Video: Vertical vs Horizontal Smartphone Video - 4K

In this segment, I'm going to show some documentary-style videos. And the reason I say documentary is because pretty much everything we do is some sort of documentary. I mean, what are we doing? We're documenting something. Anyway, the first 2 videos are going to be horizontal, and I shot them myself here at the house. One is Hurricane Irma, and the other is a brush fire on the side of my house. Then after that, I'm going to show 2 vertical videos I grabbed off of YouTube, and they are also of Hurricane Irma.
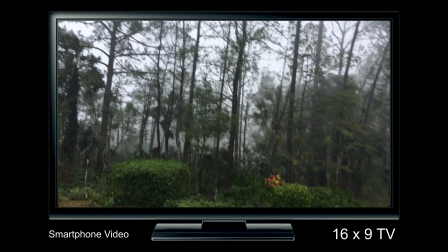This was my front yard during Hurricane Irma.
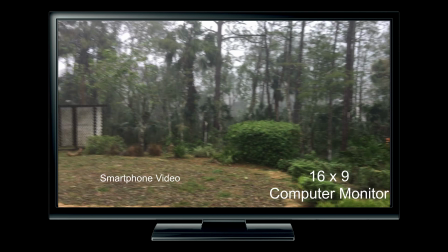This uncropped image is how it would appear on a TV and a computer monitor, as well as an iPad,
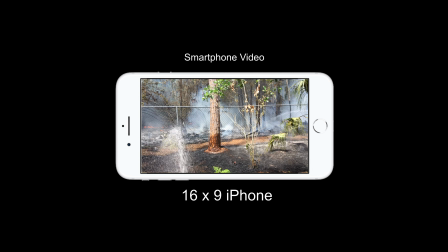and of course, the old smartphone. And again, all shot horizontally.
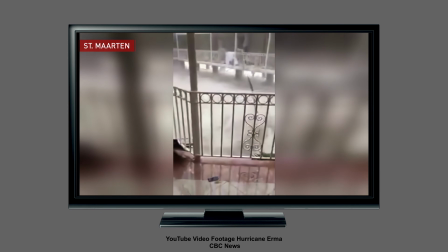Here are some vertical video examples. All of them are from Hurricane Irma.
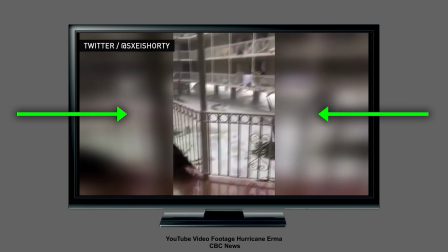Right off the bat, you can see you've lost over 3/4 of your viewable area on your TV screen.
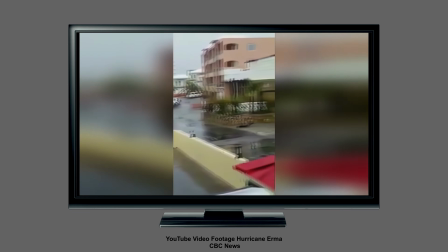The same thing with a computer monitor, iPad, or your smartphone if you watch it horizontally.
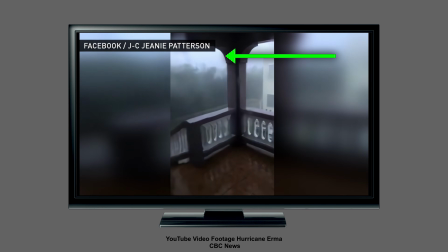Unfortunately, these people manage to capture useless space at the top and bottom, when in reality, all of the action is in the middle.
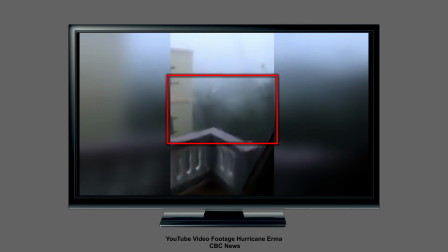I don't know about you, but I find this type of video to be very frustrating.
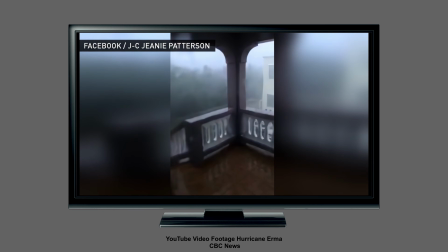My natural inclination is to want to see what's going on to the left and to the right,
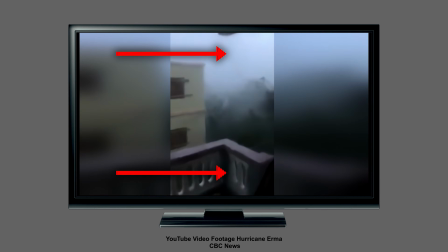not at the bottom and the top where there's really nothing going on. I hope you can understand now what I'm talking about when it comes to vertical video and why I think, at least, it's not a great idea. As a matter of fact, I think it's a really bad idea. Anyway, I do have a solution for this, and it's called the Auto Rotate Switch. It's a brand new feature for smartphones. Okay, it really doesn't exist, but I wish it did. Let me show you what I'm talking about.
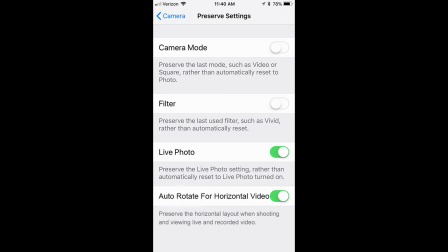Why doesn't a smartphone include an auto rotate for horizontal video toggle switch? It seems like an easy solution, and you could always switch it off if you don't want to use it.
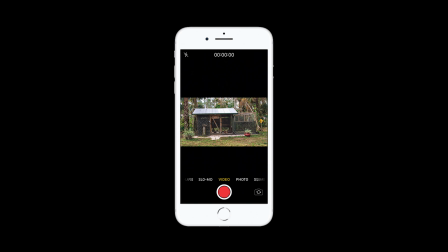If you're one of those who still prefer to hold your smartphone vertically, this would still work because it would capture the image horizontally with that switch activated.
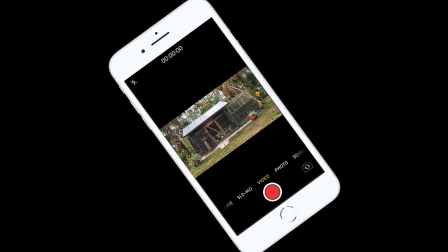And here's the really cool part. When you rotate your phone back to a horizontal position, this is on a view back,
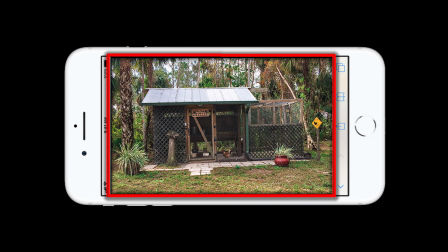your image would rotate with the phone and it would fill the full 16:9 frame. This is just a quick heads up about TickTock, and it has nothing to do with vertical video.
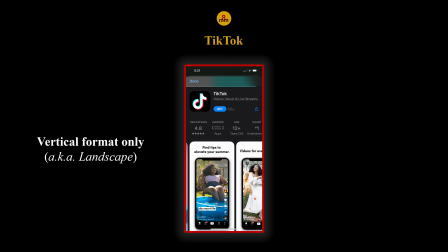As you probably already know, if you have TickTock, then you're well aware it's a vertical format.
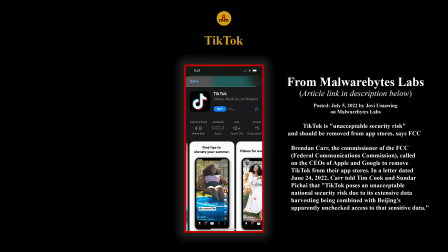TickTock is one of the highest risk information stealing apps on the market. In case you haven't guessed, I don't have that installed in my phone. Hey, don't take my word for it.
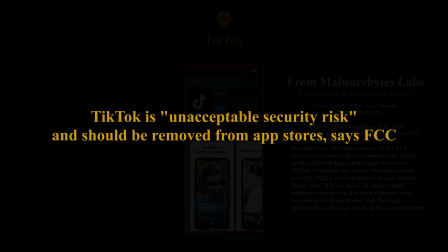Just look at what the FCC said. They said TickTock is an unacceptable security risk and should be removed from app stores.
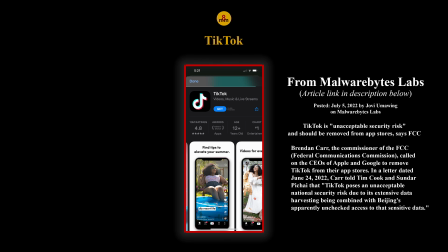If you want to read the full article by Malwarebytes Labs, I'll put a link to it in the description below. Well, when it comes to vertical or horizontal smartphone video, there might be a solution where you could take advantage of, well, the best of both worlds. And that is simply shoot horizontally, and when you do, try to keep all of your action in the middle of that screen. If you do that, and you bring it over to TickTock where they crop it, all of your action is right there in the center. Yes, there's going to be some cutoff on the right and the left, but that's the nature of vertical video.